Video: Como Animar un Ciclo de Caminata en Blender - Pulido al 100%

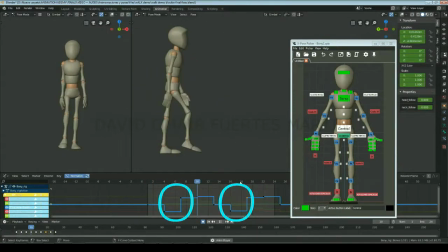[35:18]
Mucho mejor así. Como ves, ahora el gran movimiento seguirá siendo de la extrema baja a la pose intermedia, pero ahora habrán además tres fotogramas de llegada lentificada.
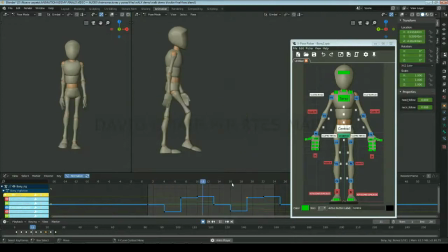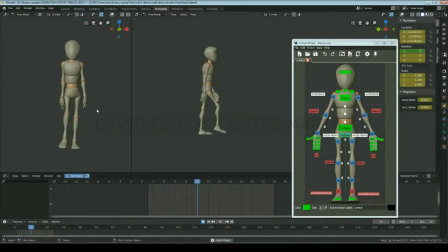[35:38]
Lo siguiente que arreglaremos será la rotación de las muñecas hacia adelante y hacia detrás, puesto que hacen un acelerón y un cambio de sentido bastante abrupto al final del movimiento del brazo hacia adelante.
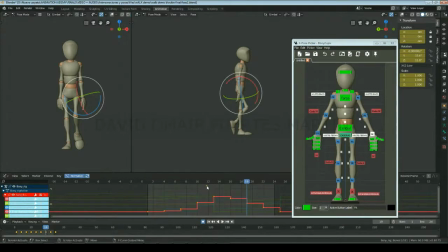[35:53]
Y como podemos ver en el Graph Editor, pasó algo parecido que con el eje Z del control central, así que modificaré los keyframes para crear una llegada lentificada en el eje de rotación X de las muñecas.
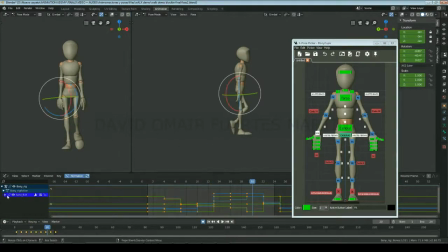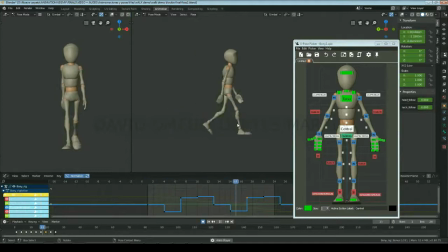[36:30]
Como ves, ya desde el blocking podemos percibir la fluidez de los movimientos Y podemos hacernos una muy buena idea de cómo será nuestra animación final
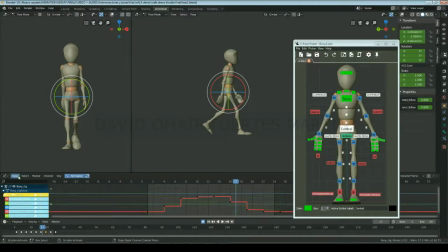[36:50]
Ahora procederemos a pasar todas las tangentes a Bessier Para ello desactivaremos estas dos casillas en el Graph Editor Y así nos aseguraremos que al seleccionar las curvas Estamos seleccionando todos los ejes de todos los controles
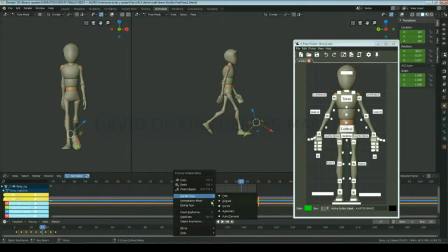Una vez hayamos pasado las curvas a Bessier,
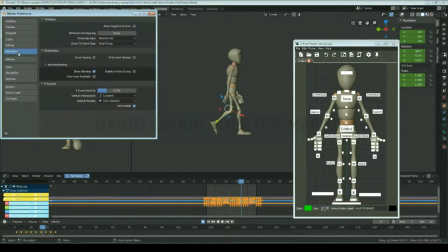[37:16]
iremos a las preferencias y las configuraremos para que todos los nuevos keyframes que creemos sean también tipo Bessier.
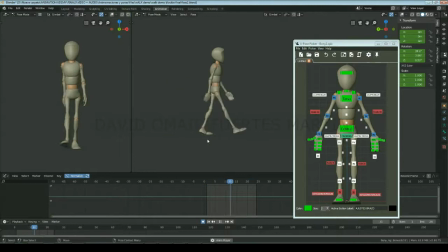[37:26]
Ahora, como puedes observar, todo parece moverse fluidamente, menos las piernas, las cuales están llenas de pops en las rodillas. Pero antes de pulir los movimientos de las piernas, nos tenemos que asegurar que los movimientos del control central,
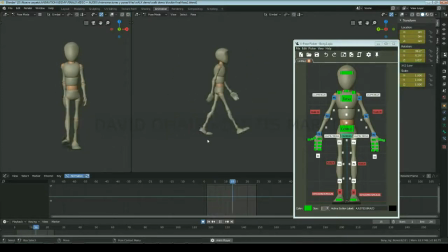[37:42]
las caderas y los pies, se mueven como queremos, puesto que cualquier modificación en estos afectará a la posición de las rodillas.
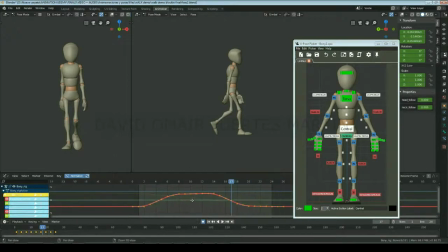[37:50]
Lo primero que haremos será ajustar el vaivén del cuerpo, haciendo que el control central cambie de sentido lateral en el fotograma 9. Haciendo así que la pierna lidere el movimiento por un fotograma. Así que limpiaré las curvas eliminando todos los keyframes menos los extremos.
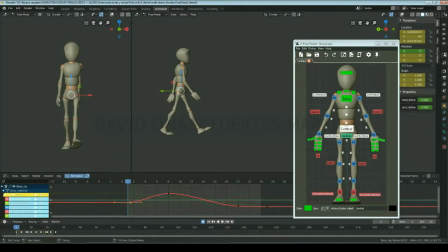[38:11]
Y puesto que estoy creando un ciclo, me aseguraré que el final de la curva fluye correctamente con el principio de ésta. Ahora, para que el personaje se mueva hacia adelante con un spacing simétrico, eliminaré todos los keyframes excepto el primero y el último.
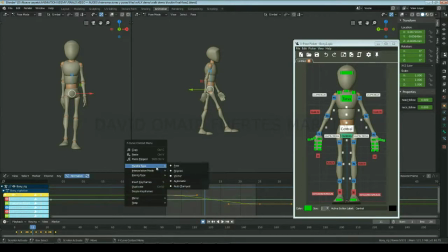[38:29]
Y cambiaré las manillas a vector para conseguir una línea completamente recta. Y limpiaremos también las curvas de las rotaciones del torso.
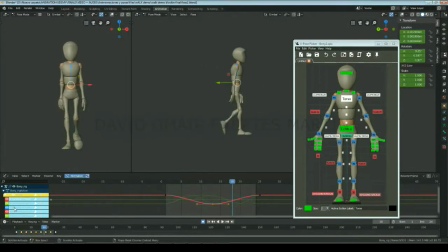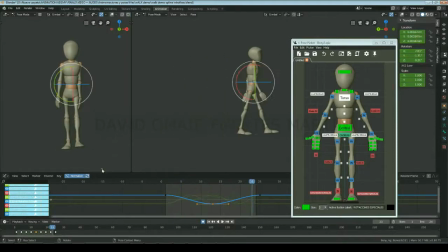[39:00]
Haremos que en el fotograma después de las poses de contacto, la planta del pie esté casi completamente apoyada en el suelo.
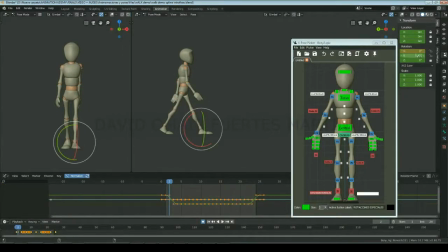[39:07]
En este caso, reduciré el eje de rotación X a cero, pero dejaré una pequeña llegada lentificada en el eje Y. Y además, crearé un poco de rastre en la punta para darle un poco más de overlap. Y en el siguiente fotograma haremos que todo el pie esté apoyado.